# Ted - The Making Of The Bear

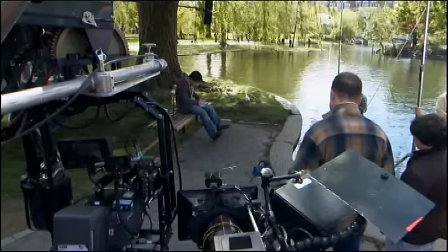One of the great things that's really unusual is to get spontaneity.
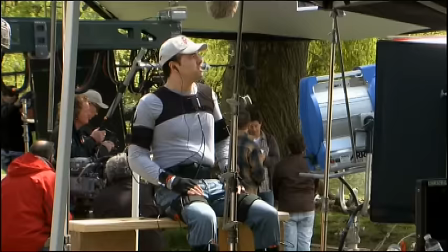Seth has been on the set in his suit working directly with the actor so it's not overdubbed later.
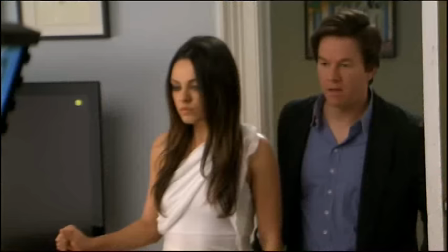It's very, very real, very live. You know, you can sort of trade riffs with Mark or Mila.
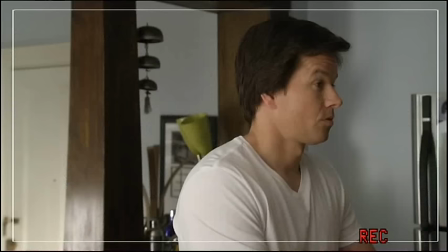You know, it really does make a big difference, especially for comedy.
If there's no ski at the end of the root word, then we would just be idiots saying nonsense. Sorry, honey. He's the commissioner. Don't apologize. He did nothing wrong. Cut.
We said, if we're gonna do this, let's do it all live.
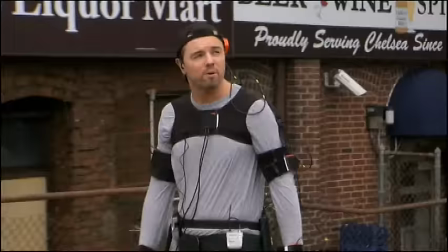And action! I look stupid. You don't. You look dapper. I'm a fuzzy little guy wearing a suit that could fit a child. That does not scream respect.
What that did was, A, allowed us to go off script,
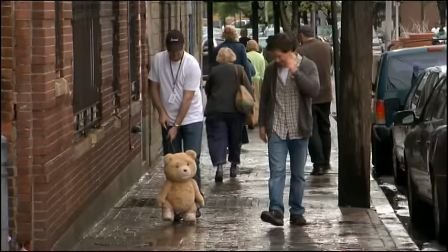which you don't necessarily get the option to do when you're working with CG characters because their dialogue is recorded weeks before or weeks after.
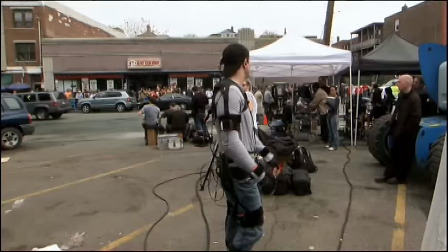A lot of people seem to respect Austin Hoffman. Not after Mr. McGloriam's crazy chop of fucked up shit, whatever the goddamn thing was called.
We were doing it all live, so that was an advantage. And the other advantage is that the audio...
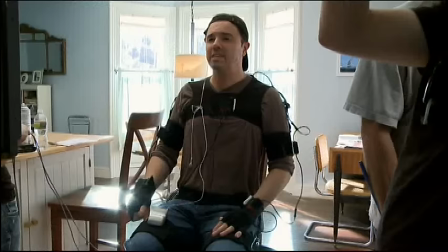So bad.
...was the same air.
But so good. Yes, a study in contrast.
You know, our voices were bouncing off the same walls in the same room. And that goes a lot further than you think it would in getting an animated character in the world of a live-action character.
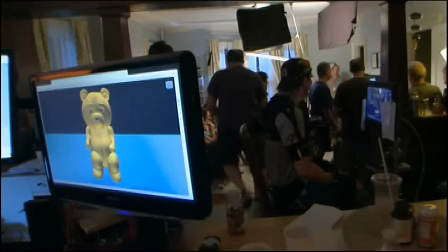I'm sorry.
Technologically speaking, it's pretty advanced, actually.
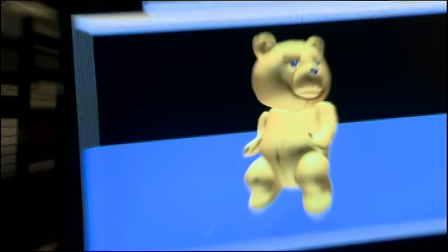And it bodes well for innovation and higher quality.
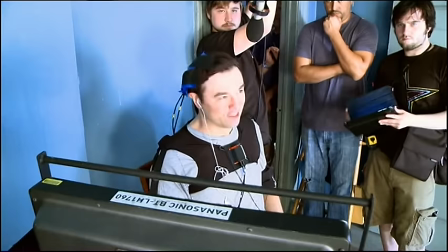That's really cool. That's really exciting. I mean, I think that's also just Seth MacFarlane.
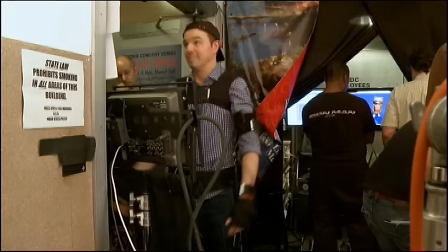You know, I think he's really that talented and able, you know, not everybody can do that, but he's able to stand in front of the monitor, direct, and also act as Ted and move around and do the, you know, like, all right, you know, that thing.
Ah, this one's a ball buster.
The Movin suit was a fucking godsend because originally I
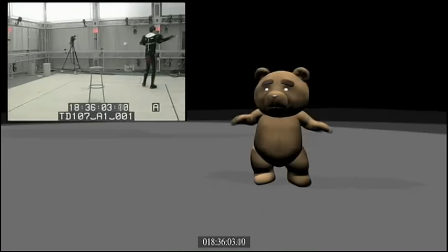was going to have to wear one of these spandex suits with the little ball sensors on them. It was 100 degrees in there. And if I was just doing the bear, we could probably do this, but I'm also directing this movie.
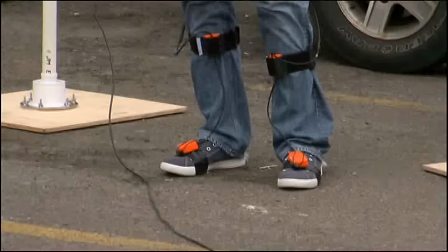I can't be in this thing all day. I'm gonna kill myself. And my producer, Jason Clarke, did some research and found this Movin system where you just put straps on over your everyday clothes.
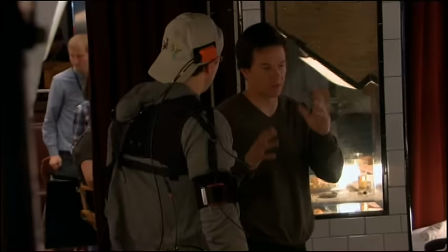It's still not the most comfortable thing in the world, but, you know, I could walk around in it all day.
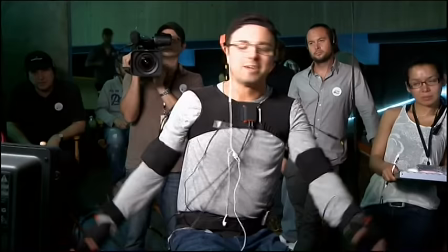I could sit down and wires everywhere sticking out.
Come here, bring it in, you bastard.
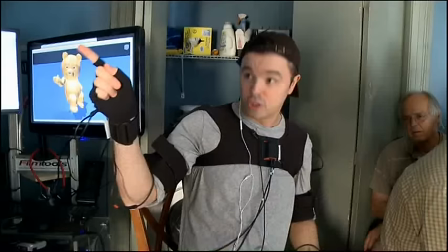That was what enabled us to do it all live, that I would be off-camera, you know, performing with Mark or Mila or whoever.
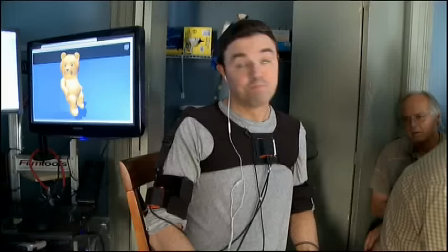Go. Brandi, Heather, Channing, Brianna, Amber, Sabrina, Melody, Dakota, Sierra, Bambi, Crystal, Samantha, Tara,
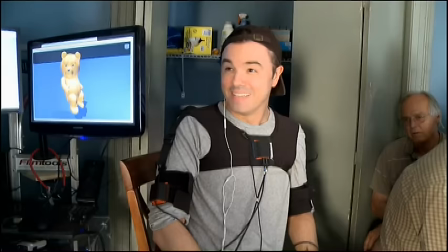Tammy, Tammy, Lauren, Charlene, Chantel, Christy, fucking Mindy, Gina, Krista, fucking Brenda, holy fuck.
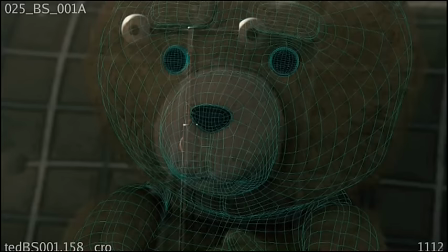Since Ted never actually shows up until post-production when we render him, we have to create a series of passes to record the information as we need it.
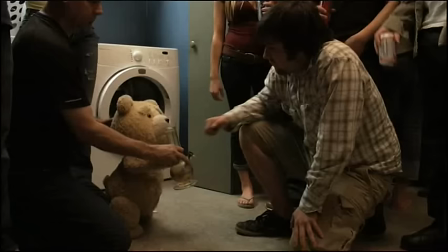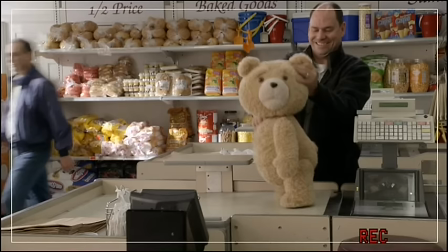So we'll do first a stuffy pass.
Blair, get in there. Yeah, come on, Blair. Get your finger in his ass, goddammit.
The stuffy was an actual stuffed bear that was a representation of Ted.
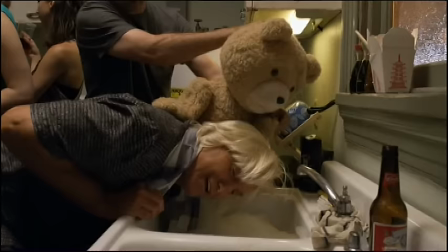It just gives the actor something a little more tangible to interact with.
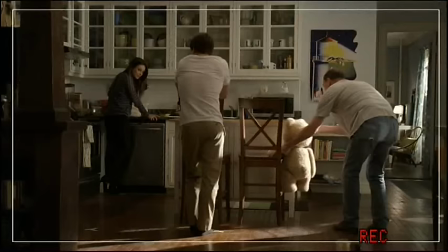Generally, before every shot, I would take the stuffy, and I would kind of roughly puppeteer the stuffy as Ted,
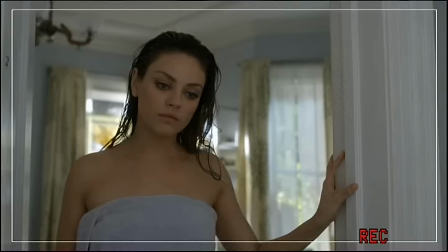and so that the actors had a good idea of what Ted would be doing during the scene.
Down here, swear to God, not looking up your towel, not looking at your funny business.
The first take, you get a stuffy pass, which is like the little stuffy teddy bear sits there. and then they pull the stuffy away.
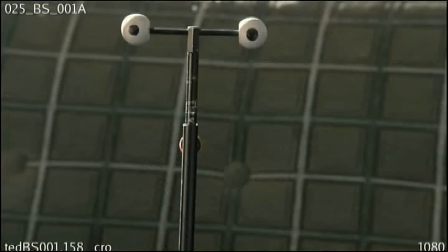And then you're literally acting against the air. Then we'll put an eyeline reference tool and basically a stick with two dots on it to represent Ted's eyes.
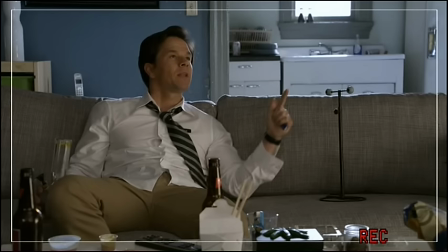Was it any one of those names with the lint after it? Yes. You motherfuckin' knew it.
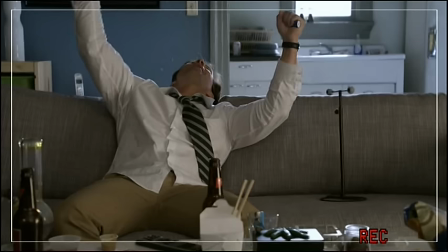I got you, motherfucker. Tammy Lynn. Oh, shit, it is Tammy Lynn. Yes! I got him, motherfucker! Motherfucker! You win all the weed on that table. Yes. Fuck, sorry.